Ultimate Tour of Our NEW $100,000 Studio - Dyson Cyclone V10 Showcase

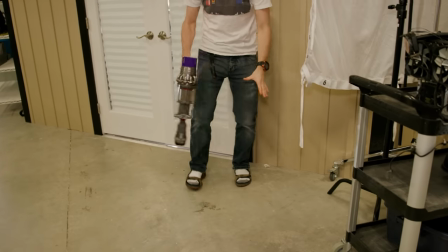(4:09)
So we'd love to put down like some artificial turf and maybe some kind of nicer looking concrete,
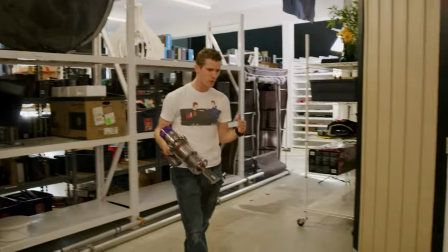(4:14)
and then be able to kind of do shots like sitting outside on the patio.
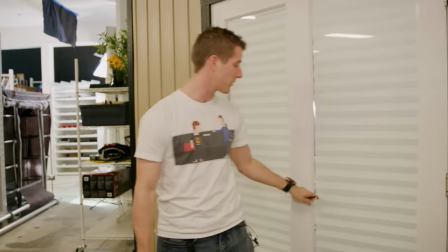(4:19)
There's a fair bit of work to be done lighting wise before we'd be able to do that though. So for now, what we generally do is you can see this diffuser right here.
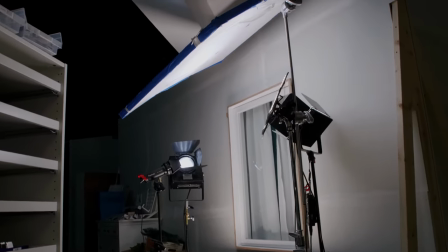(4:27)
And then we will just kind of blow enough light at them that we'll blow them out, and it'll kind of look like outdoors.
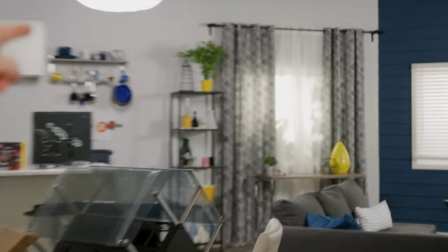(4:33)
Like you can see an example of this on the window with the blinds over there and the window with the plants over there,
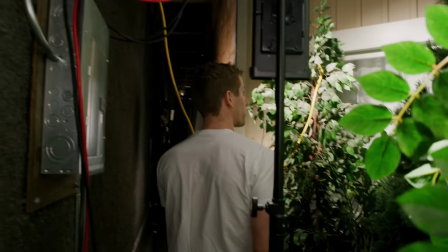(4:40)
which leads us to one of the other purposes out here. So we created ourselves a little sort of forest back here so we could
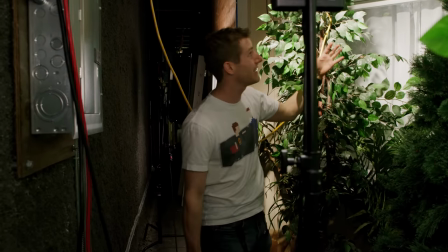(4:48)
actually allow ourselves to see out into kind of a skybox-like backdrop
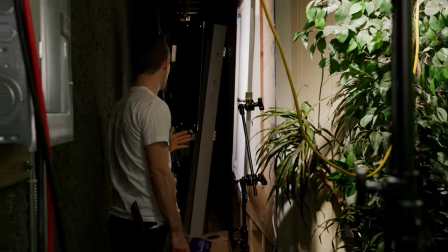(4:55)
with plants in front of it. Since we're back here, you can actually see a couple of examples of ways that we light the windows.
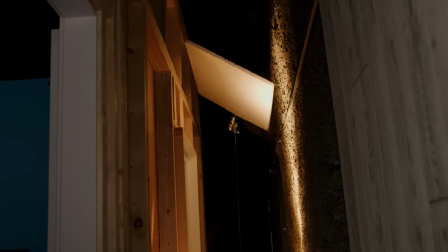(5:02)
And then over on the other side, we've got the color temperature of the light changed so that it looks more like evening.
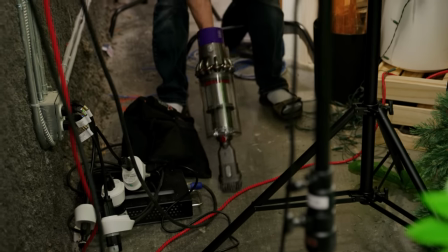(5:08)
All right, well, since we're back here, we might as well vacuum up some stuff. Oh, those are some big chunkies.
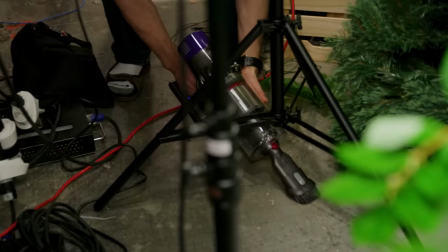(5:13)
We're going to max mode. Oh-ho! Wow!
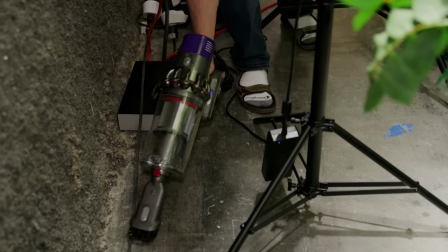(5:19)
Picks up like big chunks. Wood? No big deal.
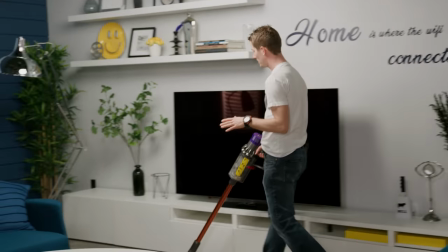(5:29)
So the living room was actually probably the most natural,
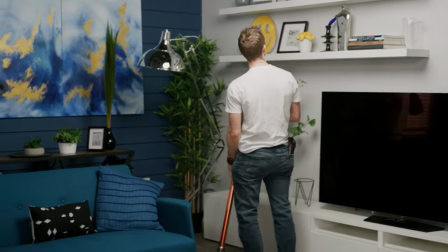(5:35)
like easiest aspect of this project. We actually ended up doing two different iterations of it.
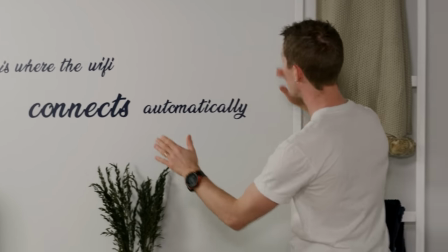(5:41)
Now the original plan had been to take, so this was the orange wall right here, up where it's 12 feet tall.
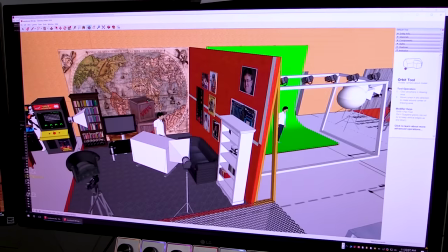(5:47)
And then this was the map wall, which you guys will probably remember.
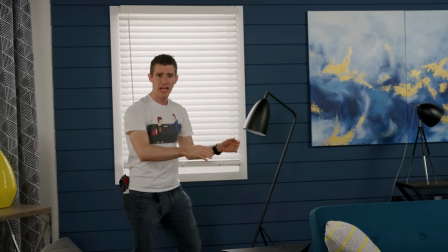(5:51)
The original idea was to take these two walls and just convert them, and then maybe expand a little bit over to where that spaceship thing was in the other corner.
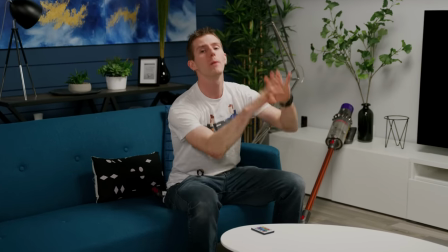(5:59)
So Yvonne set out to just do a makeover. So we just changed the color, we ripped the map off, we got a couple shelves,
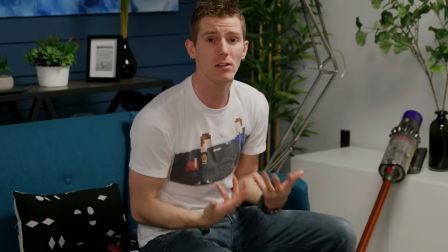(6:07)
and it made such a difference to the feel of the videos that we kind of realized, well,
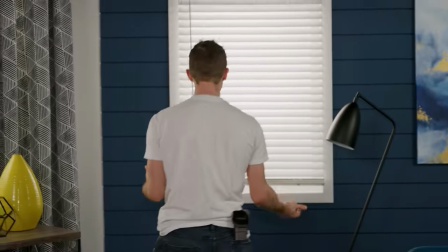(6:13)
this is what we got wrong. We spent a bunch of money, but ultimately we ended up with something that didn't look homey.
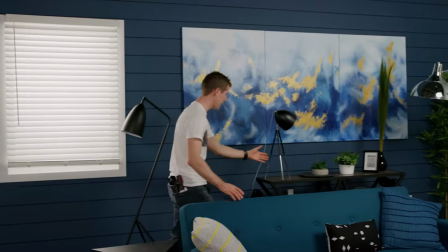(6:21)
You know, it didn't have pictures on the walls. It didn't have, you know, plants and, they're all fake by the way.
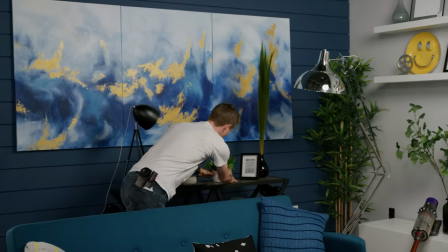(6:27)
Plants and knickknacks lying around. This one doesn't even have a pot. What the heck happened to the pot, you guys?
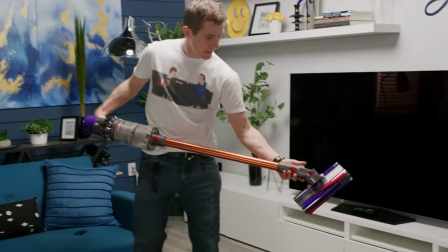(6:32)
Oh, that is so cool, look at this. It's blue and red, now it's purple.
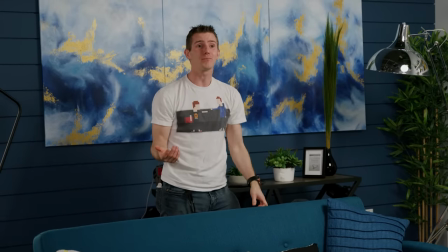(6:39)
Anyway, so what we realized was that you didn't have to do like a crazy set.
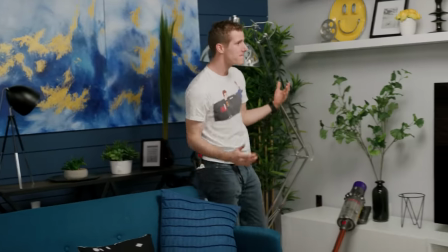(6:44)
We just had to build something that felt more like a house.
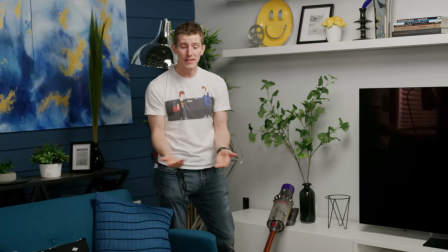(6:48)
So that was where the idea came from.
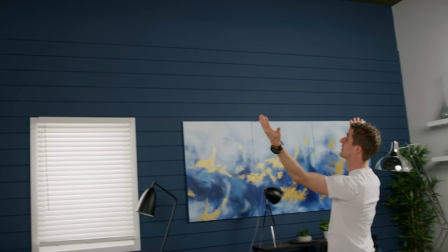(6:51)
Why don't we just treat our building like a giant soundstage and actually build a house inside it?
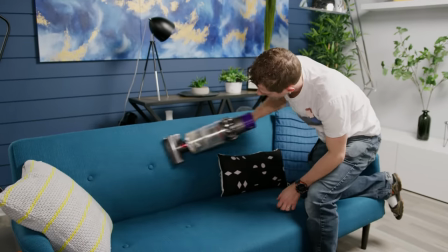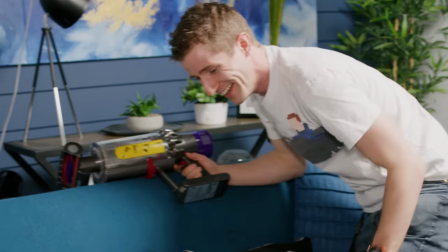(7:04)
This backing had glitter on it. There we go.
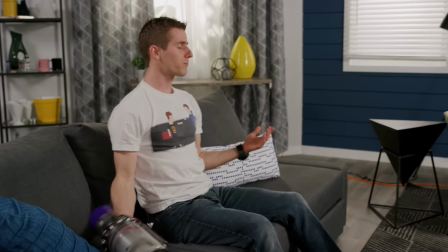(7:10)
So then there were just two main design goals here.
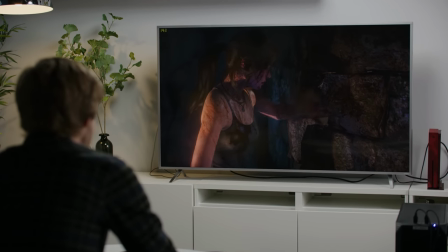(7:13)
One was that we wanted the media center to look like cool and modern, but also be really versatile.
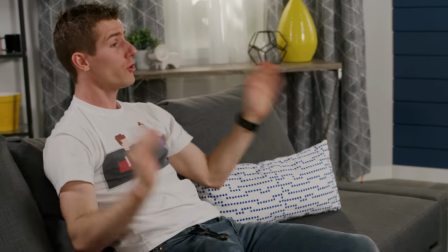(7:20)
So it didn't really matter what we put there. And then number two was that we wanted this sitting area.
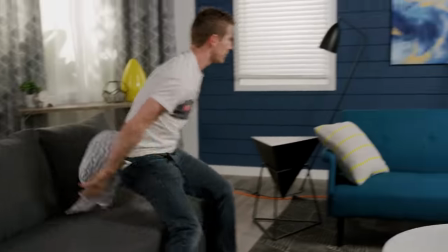(7:26)
Hey, Pella, go sit down, go over there. We wanted the sitting area to look like a place where, you know, people might actually be sitting and hanging out.
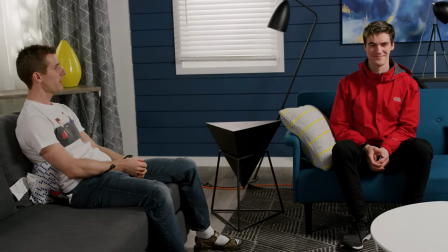(7:34)
Pella would hang out with me on his free time, right? Yeah, I would. Wow.
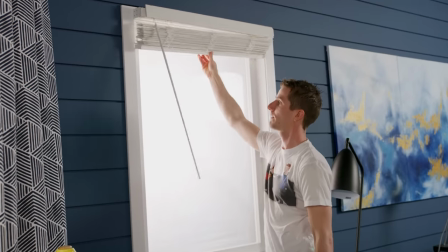(7:39)
It should be noted that even stuff that's relatively simple can be complicated.
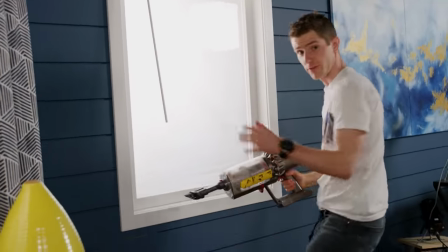(7:45)
So check this out. First, I'm gonna clean this windowsill.
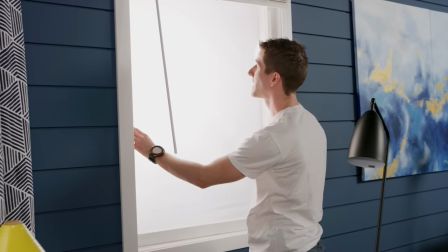(7:52)
Yeah, baby. So in order to avoid reflections on the glass in our windows, they're actually installed, see that?
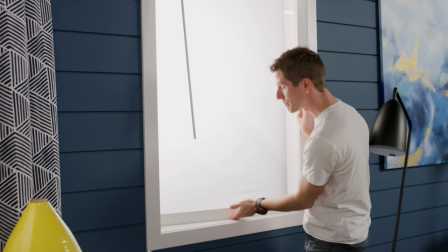(7:59)
On like a gimbal mount. So there's a rotating post in the middle at the top and the bottom
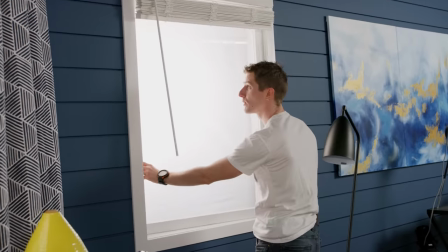(8:05)
that lets us reposition them so that we can avoid reflections when we have the
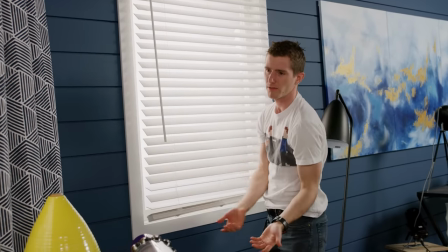(8:11)
blinds open, which we often don't, just because like this looks a lot more convincing.